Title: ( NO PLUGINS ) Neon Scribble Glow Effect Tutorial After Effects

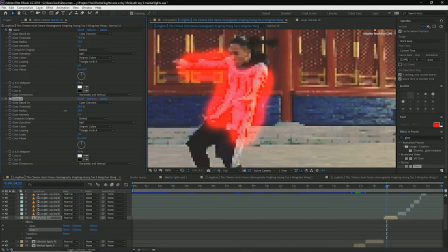4:17 We're going to bring that down this time, which means more of it's going to glow.
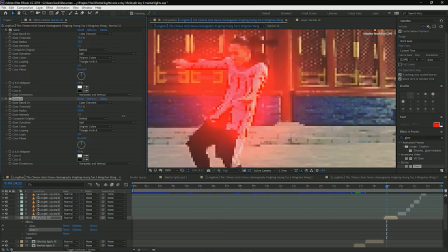4:22 It's going to affect more. We're going to throw the radius really high on this one, something like 100, and that looks nice. And the intensity, we're going to go even higher with that, right?
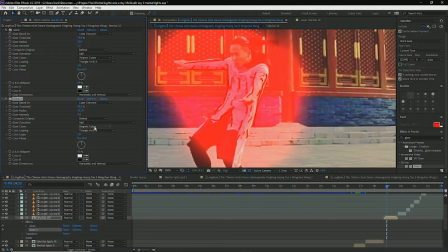4:34 Now bear with, that looks okay, quite bad right now, but what we're going to do is we're going to change the colors to A and B,
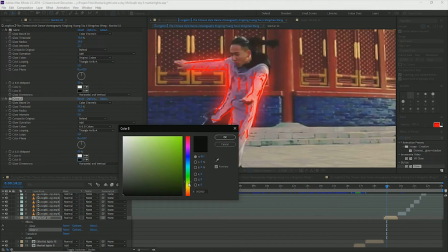4:43 which allows us to define them. And I'm actually going to go and throw like
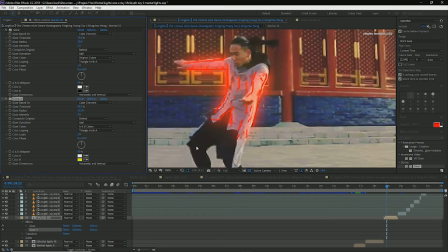4:52 a yellow on that, which just gives us a little bit more control knowing where it's going. Okay, and now you can play around with this a little bit more if you like. So next we're going to add a hue and saturation to the effect.
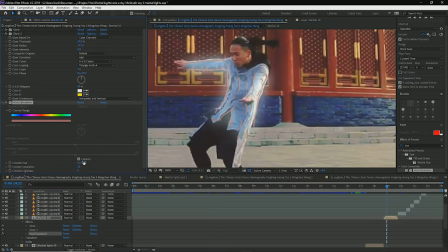5:08 Now we're going to set this to colorized, and this is going to be the way that we can control the color. Now straight away we want to bring the saturation right up and the lightness.
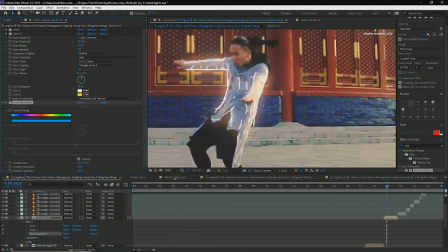5:20 We want to kind of balance this, so we need to get this just right, that we're not losing it all and just making it white, but we're not dull either. So somewhere in the middle, I usually like around there. And we're also going to set the layer to add.
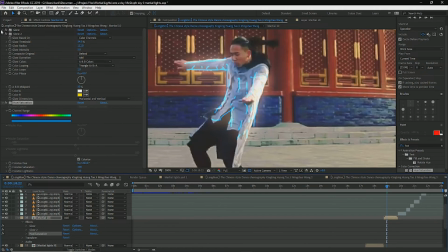5:36 That's going to make it look a lot brighter and a lot nicer. We want to make sure we're working in a 32-bit project. That's really important as well. If you're not working in a 32-bit project, your colors just aren't going to glow as nicely either.
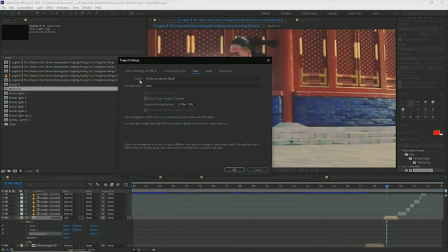5:51 You can do that from just down here, depth, 32 bits per channel.
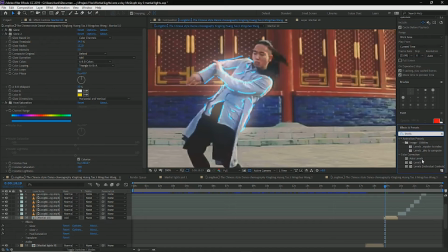5:56 This is where I like to maybe throw in a levels as well. So I'm going to take a levels and put it on the top. And as you can see, this just gives me a little bit control over the image.
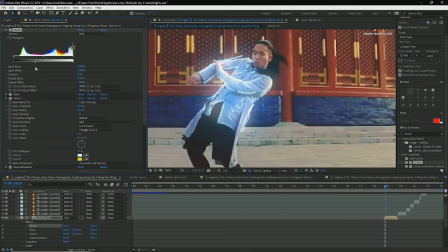6:10 So if I bring my blacks up, that's going to just bring us a little bit more of the color in there, and bring those whites down. So again, we're getting a little bit more color in it. And we can shift this about here in the image as well, and just get the real desired look we want.
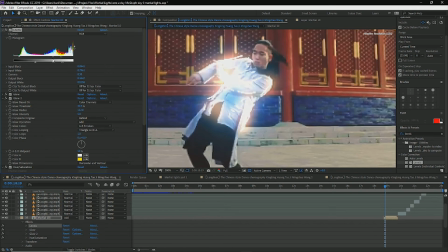6:30 So if we go too far this way, it's going to blow it all out, which sometimes you might be going for that, but let's try and maintain some of that detail that we have there. Okay, that's looking quite nice, and I might even take this second one, which is our outer glow, and just
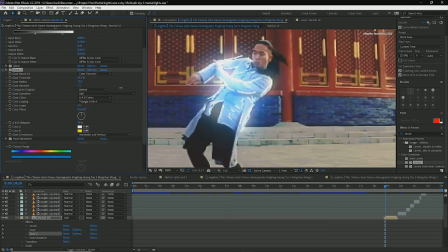6:48 turn the radius down just slightly and the intensity up even higher. So that's quite a strong effect we've got there. This is a wide glow. If you want to bring that radius down, that's going to give you a much more neat and small looking, kind of like your typical Sabre effect.
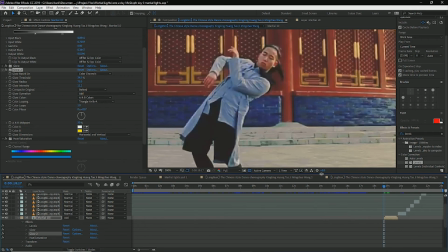7:11 So if we take a look at that,
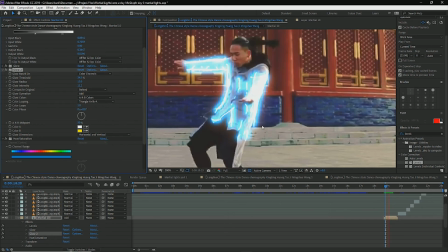7:17 small radius like this, it's going to be a little bit more of a lightsaber effect.
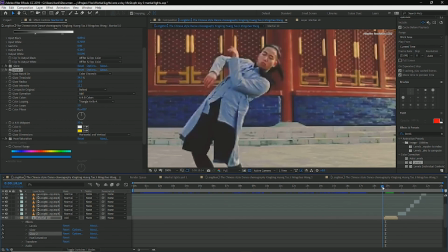7:25 And now that is essentially the effect, and you can play with this.
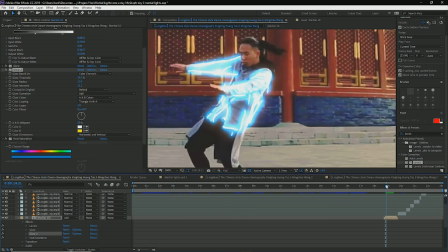7:29 It's important when doing things like this is just to follow the motion, and that's what's really going to make it look nice. But there's a ton of different uses. You can do all sorts with this and really sell it in.
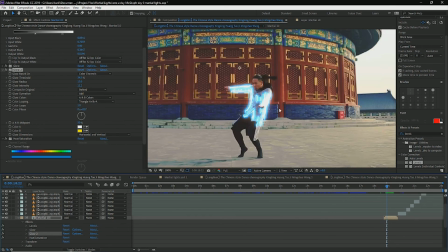7:43 If you want to sell the effect, it's really often quite a nice idea to add some contact lighting.
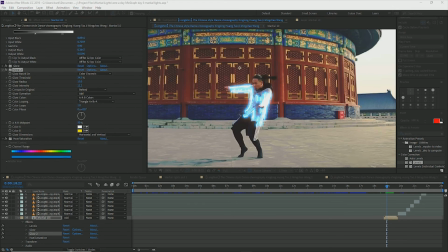7:50 You can do that quite simply. You can make a new solid, make it nice, sort of match our blue color.
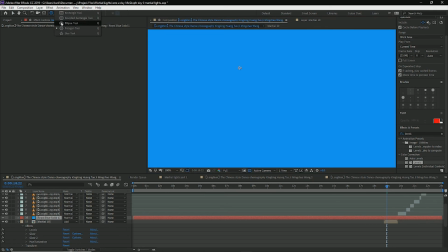8:02 Take a ellipse.
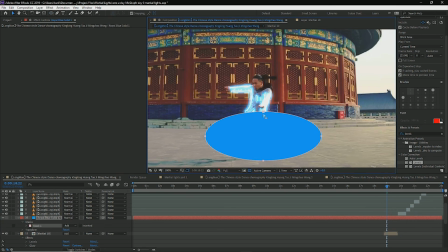8:10 Draw a nice mask on that. I'm doing this real quick, and
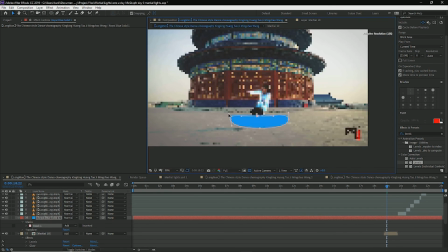8:18 sort of try and match that to the floor.